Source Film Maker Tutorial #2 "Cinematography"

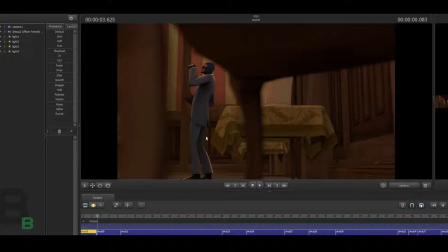743s
And if you notice, like this shot right here, like this, like it feels more flat. At least to me, it does. Like the lower part of the legs of the spy just feel like they're on the same plane almost.
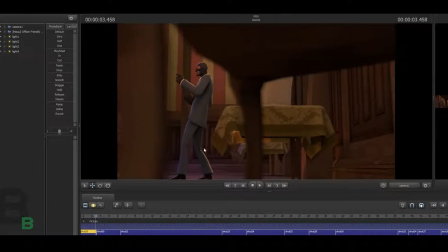762s
When you put them right here with the lighting, that you can tell this one's farther, just because of all the lighting there. At least to me it looks like, but again, lighting is extremely relative.
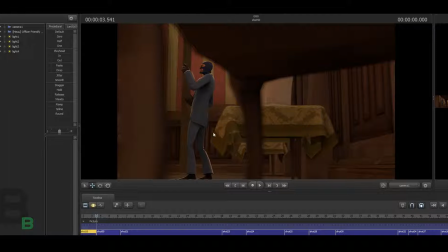776s
And again, like with this table right here, add the lighting, makes it look closer instead of without it, which makes it look they're all in the same place.
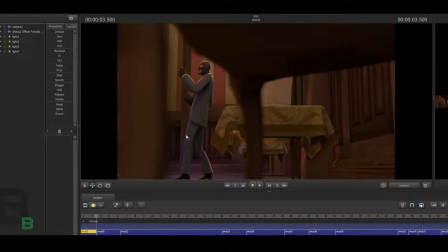790s
I'll go back and forth a few times so you can see and notice the different things, how more 3D it looks. If you can't see the 3D difference, then I don't know what to say. No, seriously, it makes a huge difference in your videos if you use the 3-point lighting correctly.
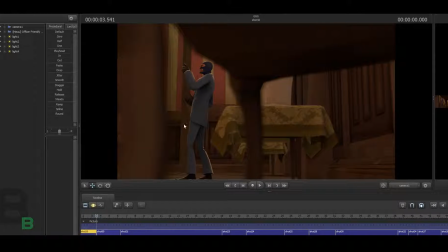809s
It took me a long time to figure it out. I mean, I took classes in school and such, and they taught me how to do 3-point lighting, and 3-point lighting is still tricky depending on what you're trying to show. You don't always need 3-point lighting.
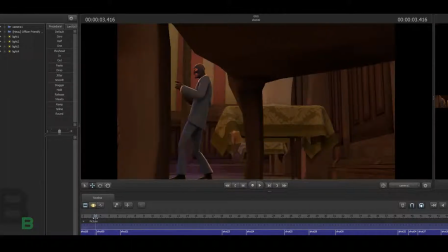827s
I mean, you might use like one light. Again, totally depending on what you're actually doing.
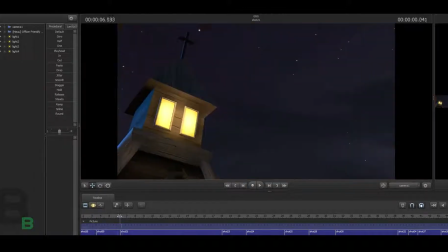833s
I mean, if you have like a scene where you're just like, sorry about that.
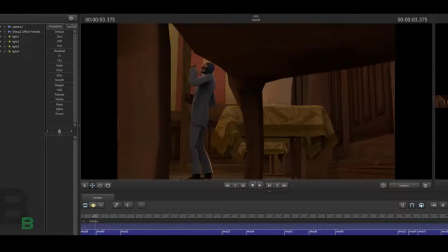837s
I was just scrolling through the video. If you have a scene where you have just a spotlight on somebody, like an interrogation type of deal, you might just use one light. Or a film noir type movies use only backlights, make it look more
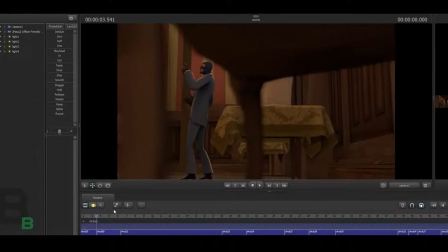855s
I don't know, old school, I guess, like only backlights, which is kind of a cool effect. I might do one tutorial just to show you different styles, because
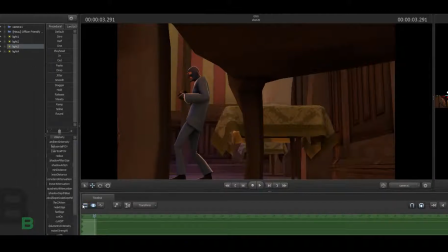869s
different types of movies have different types of styles, and lighting will completely change what the style of the movie is. It sets the mood from funny to serious to whatever to completely dramatic. I mean, that's kind of the
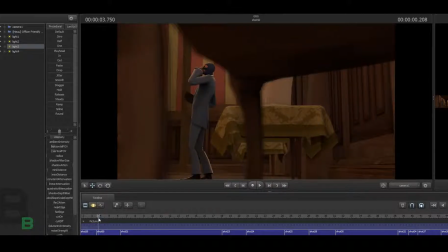890s
magic, I guess you can say, of movies, is that every department they can tweak something and it'll completely change the movie.
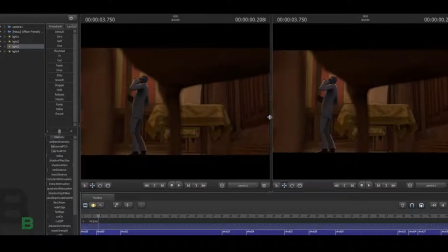898s
But anyway, I ramble. If you like my ramblings, then that's probably why you're still watching this.
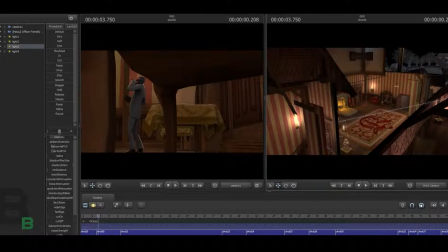904s
But I tend to ramble when it comes to making my tutorial videos. But thanks for watching.
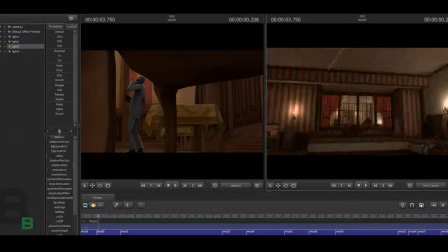910s
If you like these long tutorials, let me know. If not, go ahead and hate in your comments.
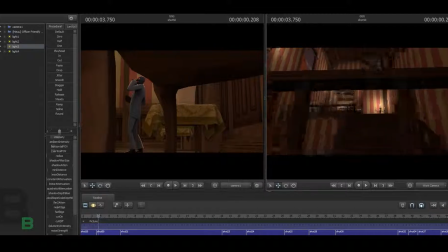916s
I like haters. I actually haven't had too many haters.
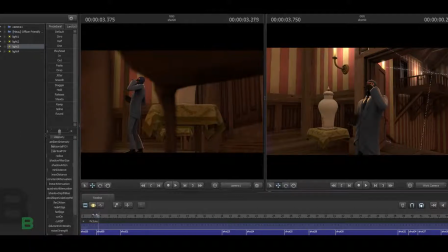920s
But if you have a different opinion on how to do correct lighting, I mean, feel free. Just let me know. Just send me a video response or anything like that. And that's cool. Thanks for watching.